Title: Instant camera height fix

Hello everybody. Give me a few minutes of your time and I'm going to fix your camera height so you can give great presentations. Are you ready? Okay, so this is where I want you to be, but let's start where you normally are. Okay, I'm going to put my laptop right here.
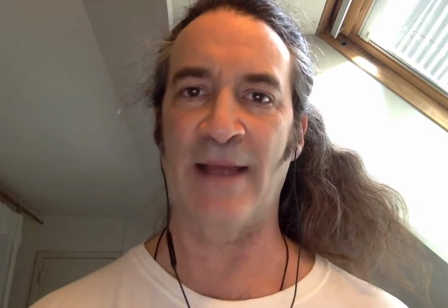25s
There we are. Now I'm talking to you from my laptop, my laptop's on my desk, and you can see right up my nose.
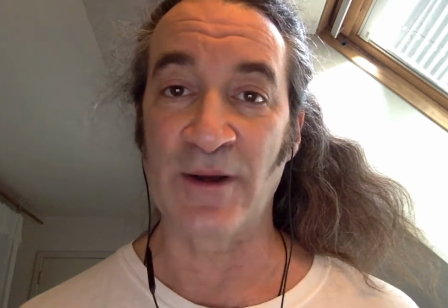32s
And not only that, but you are leaning too close. You see?
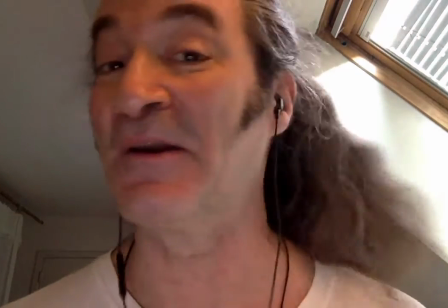38s
Everyone is safe when they're up my nose. Whoa, hey, nice, perfect. No, that's not where you want to be.
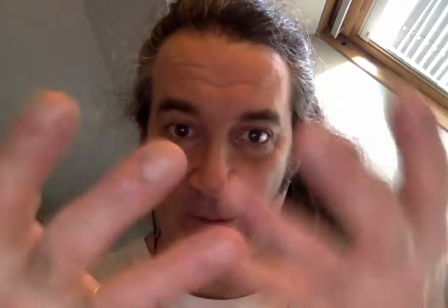45s
When you lean too close, notice how my head has that fisheye thing?
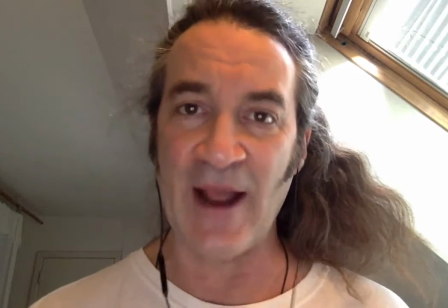50s
It's a distorted view. Okay, so now I'm seated, and we're going to make the seating adjustment. Okay, so get some books, or a box, or a bunch of Encyclopedia Britannica. How about that series of autobiographies of Winston Churchill's life? And you stack them, and you put them underneath your laptop or your computer screen, whatever it is.
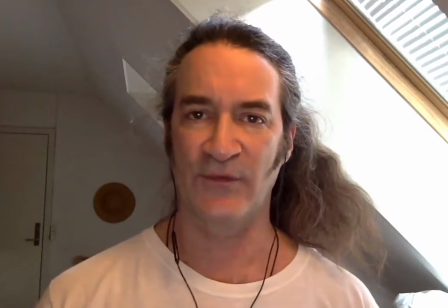77s
Okay, so now you are seated, and your camera is at eye level. Okay, not only is this better, but you are naturally a little further away.
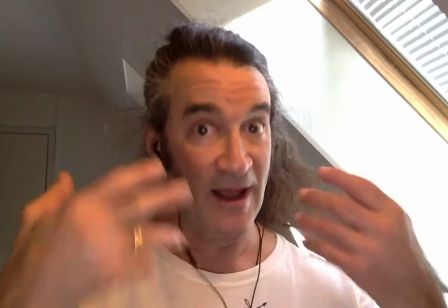89s
And when you're naturally a little further away, you have normal proportions in your head.
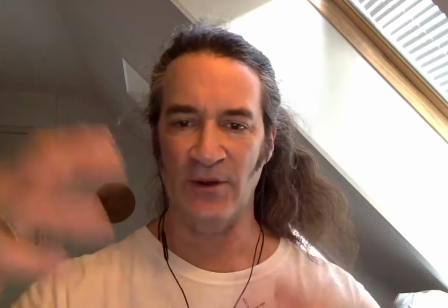95s
It looks more normal. Okay, so I can do what I need to do. I'm using my hands if I want to. I can, you know, stare at the screen. I can do whatever I need to do. But I want you to go to the next step. and this involves more books or more boxes or something like that, because you are going to push your seat back, you are going to stand up, and you are going to now take whatever box, whatever series of books,
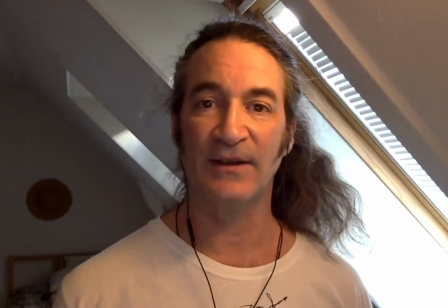123s
and you are going to set your camera at eye level with you standing.
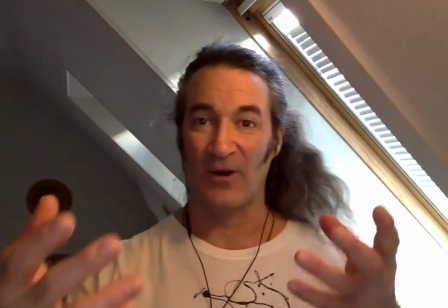131s
Now you're standing. You're up. Move this back a little bit.
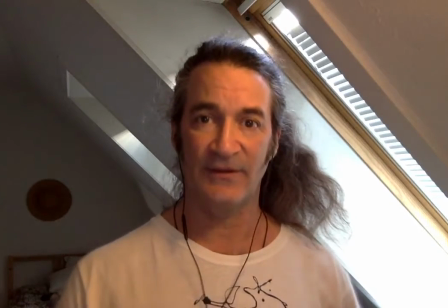137s
And you're a little bit further away. The natural distance here gives you a three-quarter bust, which actually is nice.
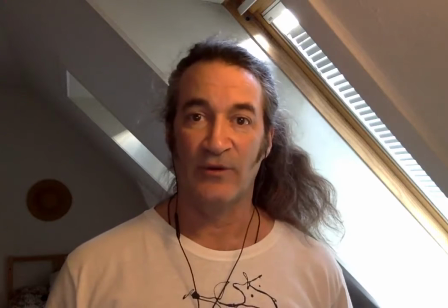146s
Okay, with my lighting, I have some dramatic cross shadow, which I believe is far more effective than those circle lights, which we're going to get into another video at some point on why you should never, ever, ever buy one of those stupid circle lights, okay? But lighting set aside for now. Here we are standing and your hands and your body, and you can deliver what you want. This is the ideal situation. It is not bad to walk outside and have a selfie stick,
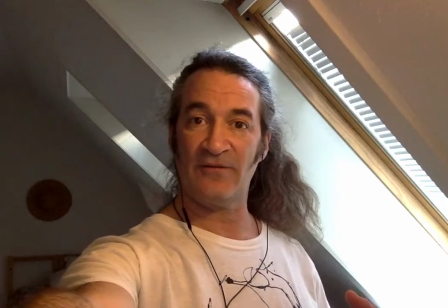186s
but when you have that arm out and you're photographing yourself and you only have one hand,
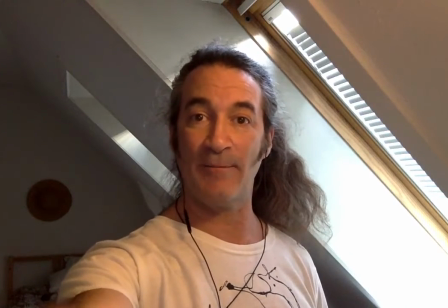193s
and most of it is spent concentrating on balancing the thing and keeping yourself in the frame, that's plenty. That's perhaps even more than enough. Here we have the ideal situation. Find a way to use your hands. Find a way to stand where you need to stand. Get used to not rocking back and forth and make that impact. Bam! There is your camera height for your presentations. You're welcome. Paul Gordon, Harry American Troll, Fine Art of Face Dancing. Go get them, people. Oh, feel free to share your change of your effect. by making your own video of your transition to these different improved stages. See ya.